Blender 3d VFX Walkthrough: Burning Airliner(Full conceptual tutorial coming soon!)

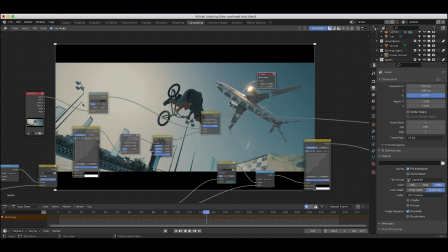All right. so up until this point in the node tree all we've done is just overlaid our airliner on top of our live action footage here with
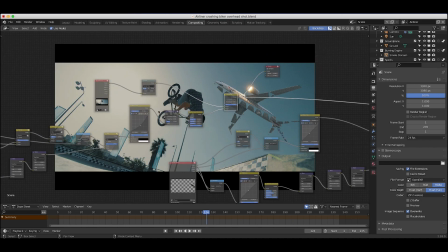this alpha over node so behind this alpha over node we have all of the different effects that we've added to our airliner view layer so as
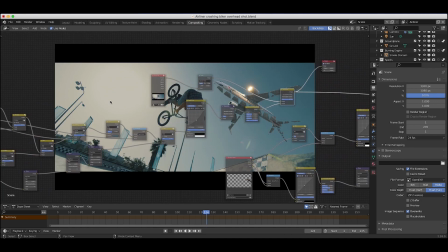you can see here it may look a bit complicated but i'll just go through each node one by one here and give you the general idea one of the reasons
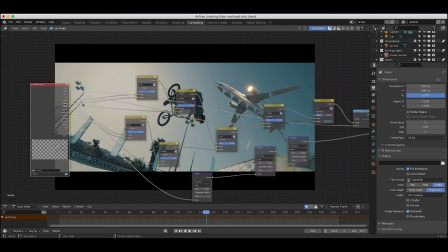it looks pretty complicated is because as i mentioned for this view layer we've rendered out all of these different passes and then we're combining them individually on top of each other in a very specific way to create our final image output normally i would just take this one little
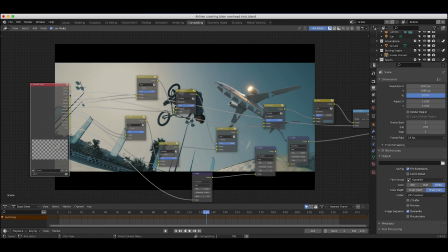image output and overlay it on top of our shot for example but in this case i've actually you know used some of these add and multiply nodes in a very specific way which i may cover in detail in future tutorials if you guys want to know how to combine different render passes together
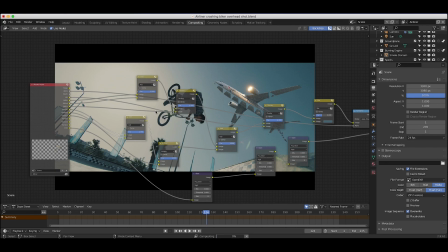i can cover that in a future video but pretty much the gist of it is you need to combine all of your different passes here in a
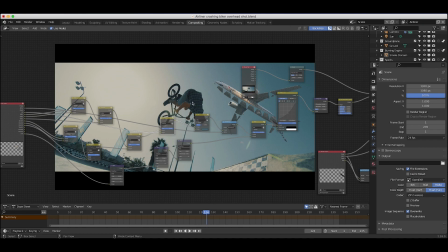way that creates a final image output that is your desired result.
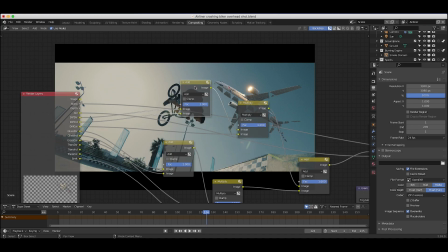So what I've done here I've taken our diffuse direct and our diffuse indirect I've added those together and multiplied them with our diffuse color pass and then I've taken
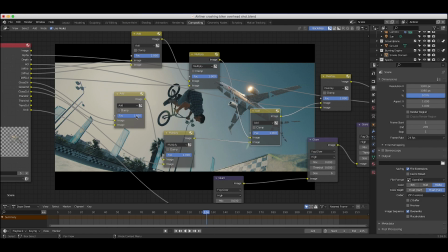that value and added it to our glossy direct and glossy indirect multiplied with our glossy color pass and then after combining those main two
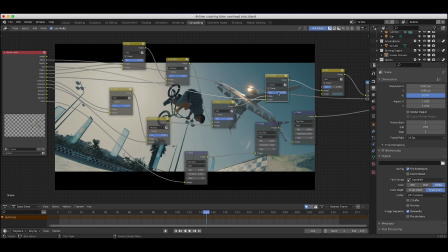passes I've overlaid some ambient occlusion on top of our result here to create a little bit more shadow on our plane here.
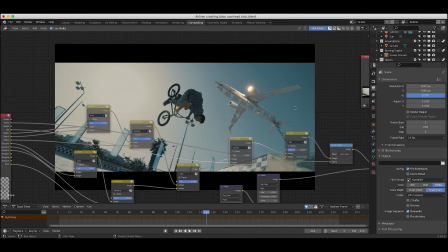So as you can see here, without our ambient occlusion pass, you can see that our jet doesn't have quite as much shadow,
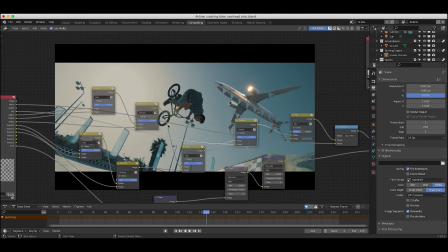but then when we turn that on, of course, it comes right back just like that. But to give you guys an example of the diffuse versus the glossy passes here,
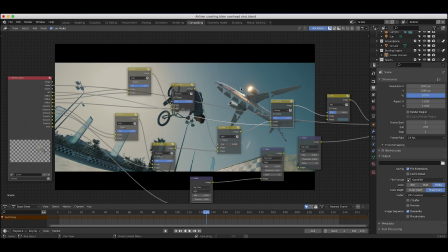I'll just turn off the glossy input here for a second and just view the diffuse passes.
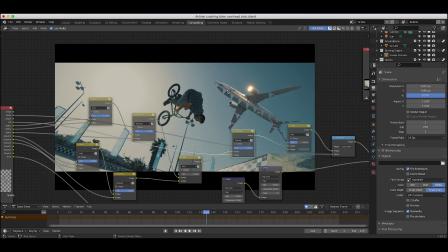And as you can see here, this is our plane without any glossy elements added to it and the whole point of rendering these all out
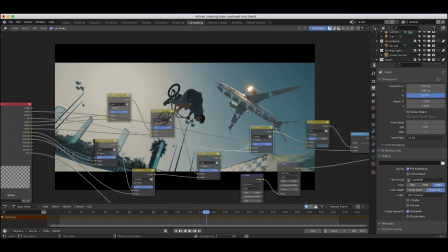separately is if you don't want any glossy added to the plane or if you want to add a specific effect to only the glossy elements of this view layer you can do that pretty easily and have a lot more control but as I mentioned if you want me to cover how to composite all of these
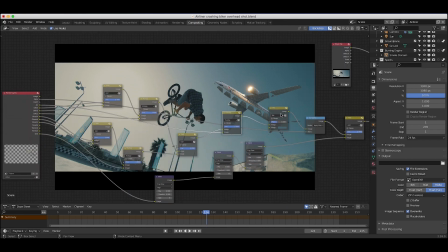different passes together leave a comment in the comment section below and I will try to do that in a future video but after combining all
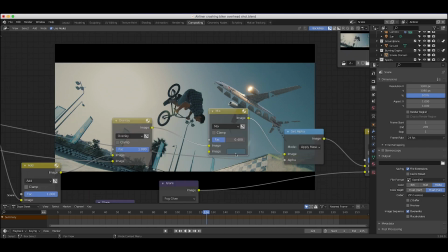of our render passes I've mixed our airplane output with the color of our sky here to kind of blend it into our background a bit.
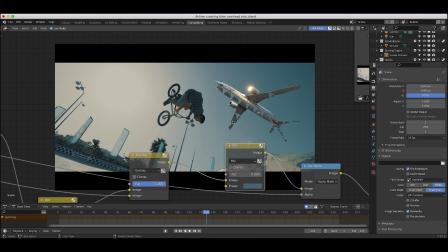So as you can see here, if I bring down the factor on this to zero, all of a sudden our airliner lacks a bit of depth that was needed to bring it into our shot.
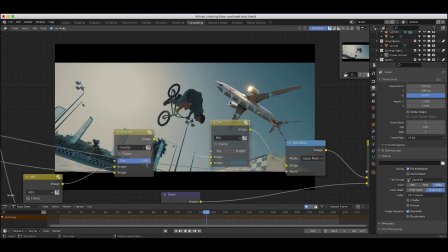So by using a mix node and mixing our airliner data with the general color of our sky here, you can add a little bit of atmospheric falloff, which decreases the contrast, kind of lifts the shadows a bit,
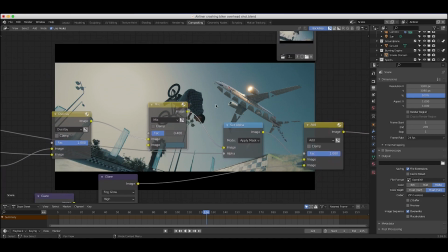and gives it a little bit more depth as if it is further in the background here where it should be.
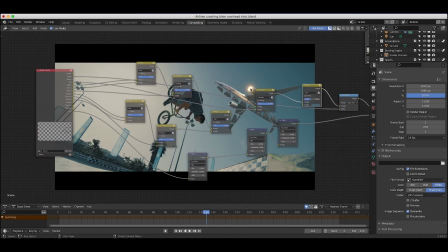I've also run our emission pass with our glowing engine element here through a few
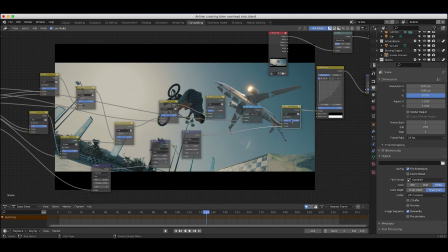different glare nodes here and overlaid that with an add node on top of our airliner here.
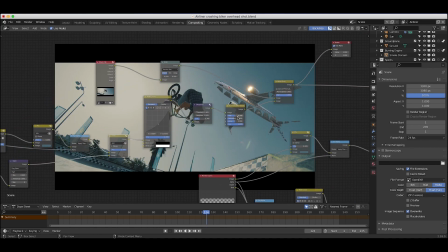And as previously mentioned, I've taken all of this data. I brought down the general levels with an RGB curves node here, added a little bit of de-speckle to take away some of the sampling issues,
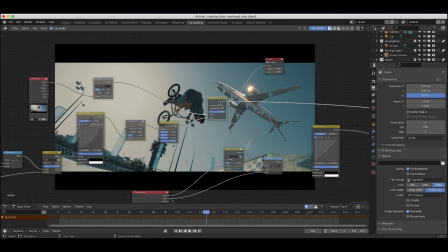decreased the saturation a bit to match our live action shot a bit better, and then finally overlaid that on top of our live action footage but that's how we added our airliner.
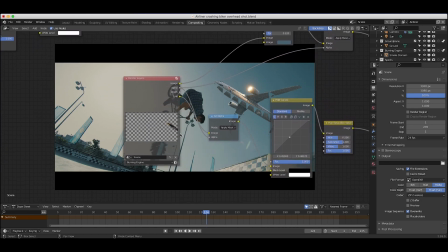The next thing that we added here was our burning engine view layer so our smoke element and what I've done here is I've taken our main
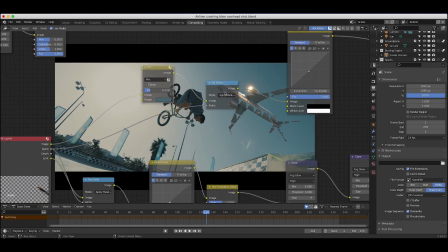beauty pass I've mixed it again with the color of our sky to kind of add some depth to our background here I've used a set alpha node
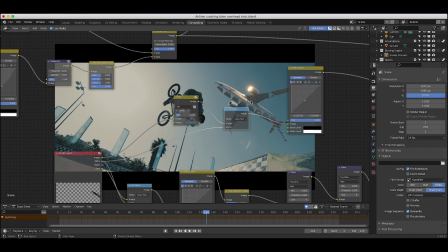to tell the computer which part of this element should be clear so that we can composite it on top of all of our other elements in the scene.
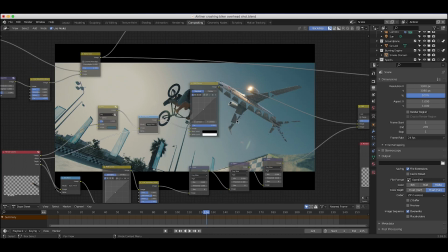I've added a little bit of RGB curves here brought down the levels a bit to match it to our live action shot a bit better.
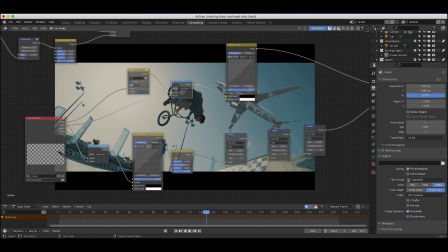And then I've taken an emission pass from the same burning engine view layer, added some basic color correction on it,
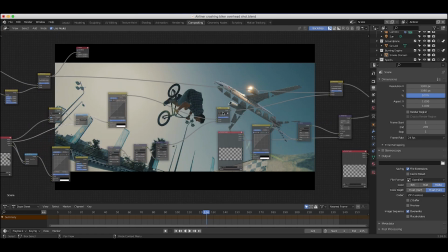and a whole bunch of glare nodes as well to overlay that on top of the rest of the burning element.
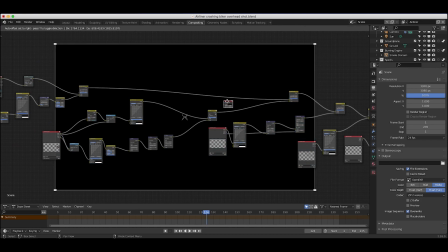So as you can see here, if I add this viewer node to this point of the timeline,
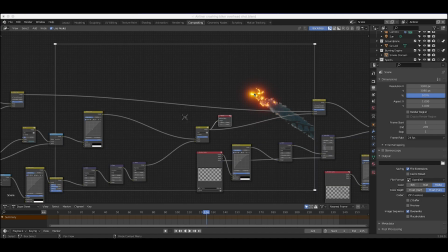you'll see it's just our glow element that we've added our glow only to the emission portions of this view layer.
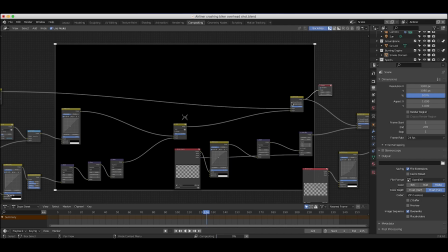And then of course, adjusting this element, we've taken it and overlaid it on top of our airliner with its corresponding effects as well.